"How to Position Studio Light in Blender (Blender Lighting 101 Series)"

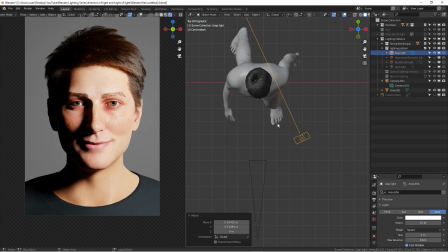495s
Okay, so that's what is the loop light, and the differences between the loop light and the Rembrandt light.
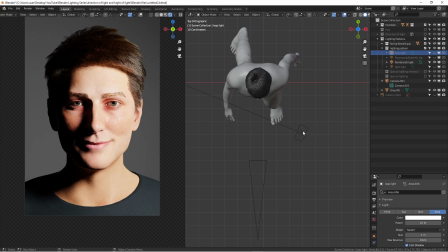501s
It's kind of cool, especially when you actually having a bigger light source. If I can scale it up, you wouldn't be actually think about, oh, this is Rembrandt light. It is, and this looks very cool, and it just looks very nice,
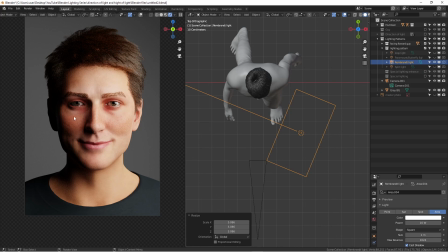516s
and I feels like having a little bit of highlight or illuminating in this under the chin, it just make this character look so much cooler, don't you think? Well, a lot of people believe that, and I'm one of them as well. So just take your time to really figure out what you're trying to do, and when you're positioning a light,
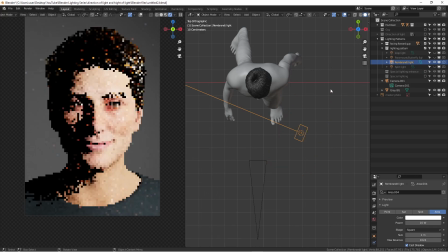534s
it actually has, there's a certain way to do that, and the people doing that on purpose. It's not just some random like 3-point lighting system that you can just put it on and then your render or your model is going to look great.
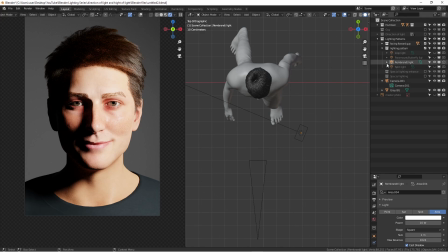547s
It doesn't really work like that. So you really need to know understanding light better. So another one is pretty straightforward.
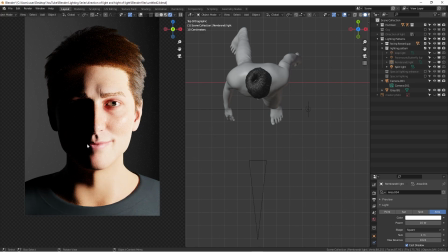554s
It's called split light. So this is kind of cool. I'm hoping you notice that this model didn't change anything with the model, no differences on the facial expression, but it's changing the light. It just actually brings some sort of characters in there, right?
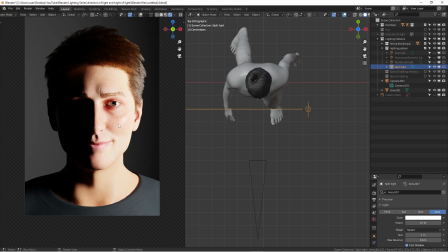572s
And think about this, split lighting is actually just kind of split the bright side and dark side evenly because it's lighting positions.
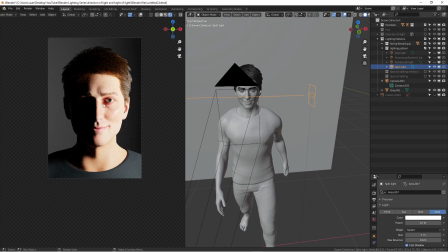581s
And it suddenly it feels like this person looks very cool, and you just give you some rooms for the imagination on that side.
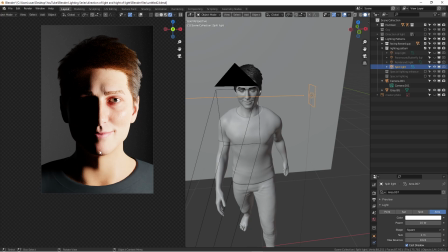591s
or even if you have some monsters that have a pretty cool different textures. One side is real human face, the other one is mechanical machinery type of stuff, and then you highlight using some fills, it's gonna look pretty damn cool.
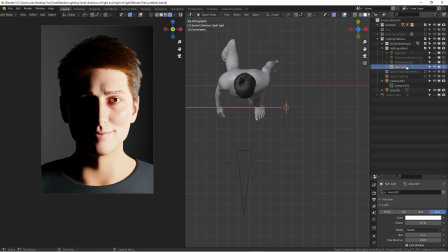606s
So but this is just kind of the one of the name that people use very often.
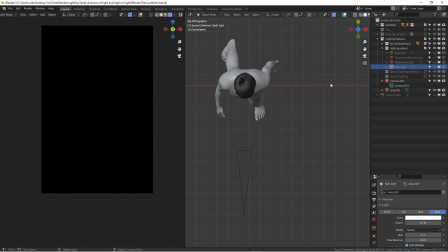613s
It's called a spit light. Another thing I really want to point it out is I call this special lighting.
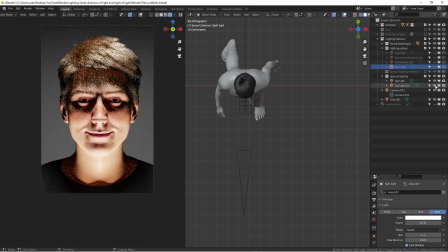620s
It was because the reason is usually sometimes people don't
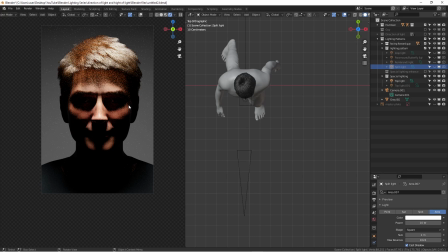625s
utilizing this type of light in real life in studios for general portraiture shootings.
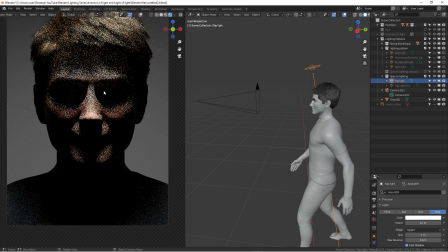631s
Because think about this light, I put it at the very top. Actually, I'm trying to use this eye socket or to actually using the eyebrows to
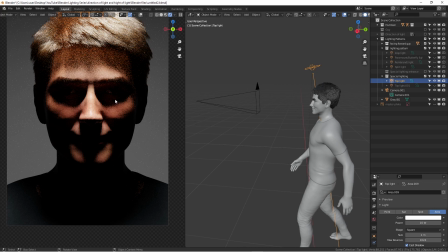641s
generating a shadow to really block this type of a light going into the eyes.
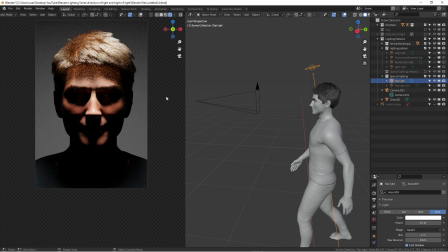647s
It looks a little bit misery and very cool and dramatic type of look. Usually for regular human portrait, we try to avoid that. But come on, man, you're in the CG world and you're trying to creating some characters that looks very cool and dramatic.
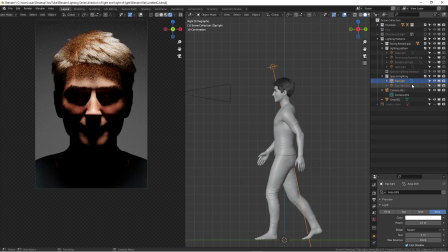662s
You can definitely try this type of lighting, top light, and this is very cool. And again, we didn't change anything on the model. It just quickly introduce something really cool using lighting.
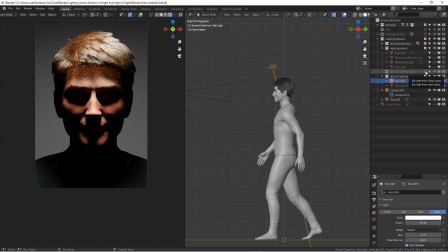675s
So if I'm adding some lighting, adding some rim light, look at this, the dramatic change, right?
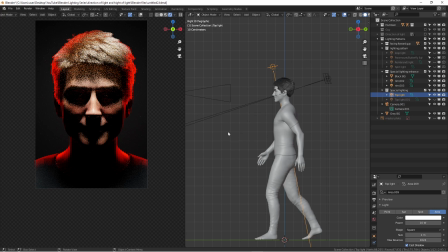684s
A little bit cyberpunk stuff, you know? It's just getting some rim light.
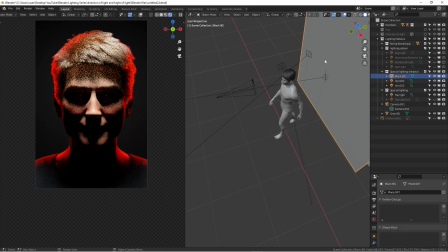688s
What I did, two rim light, and actually using a little bit darker background with it, right?
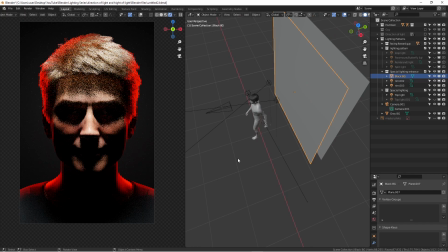694s
It's just, you don't see any details. The whole point of lighting, it doesn't mean you need to show everything, every single details. You're trying to create a mood and trying to tell a story. You see, this is a beautiful part of being,
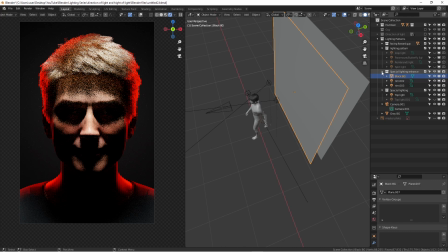710s
understanding how to light a subject rather than really spending hours and hours trying to modeling and doing some correct texture. But you can do a lot of stuff with just using the light. So again, without using a top light, I can introduce another light.
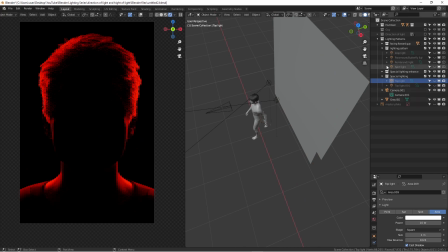725s
This is just silhouette. It's pretty cool, right? Just using the rim light. And I'm using another one.
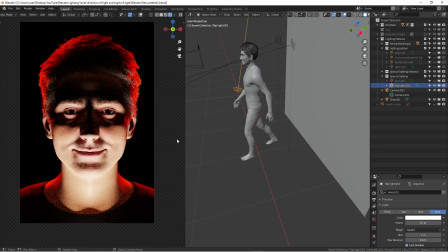731s
This is called the bottom light. It's supposed to change the name anyway. But actually illuminating from the bottom to the top, or some people call it the ghost lighting.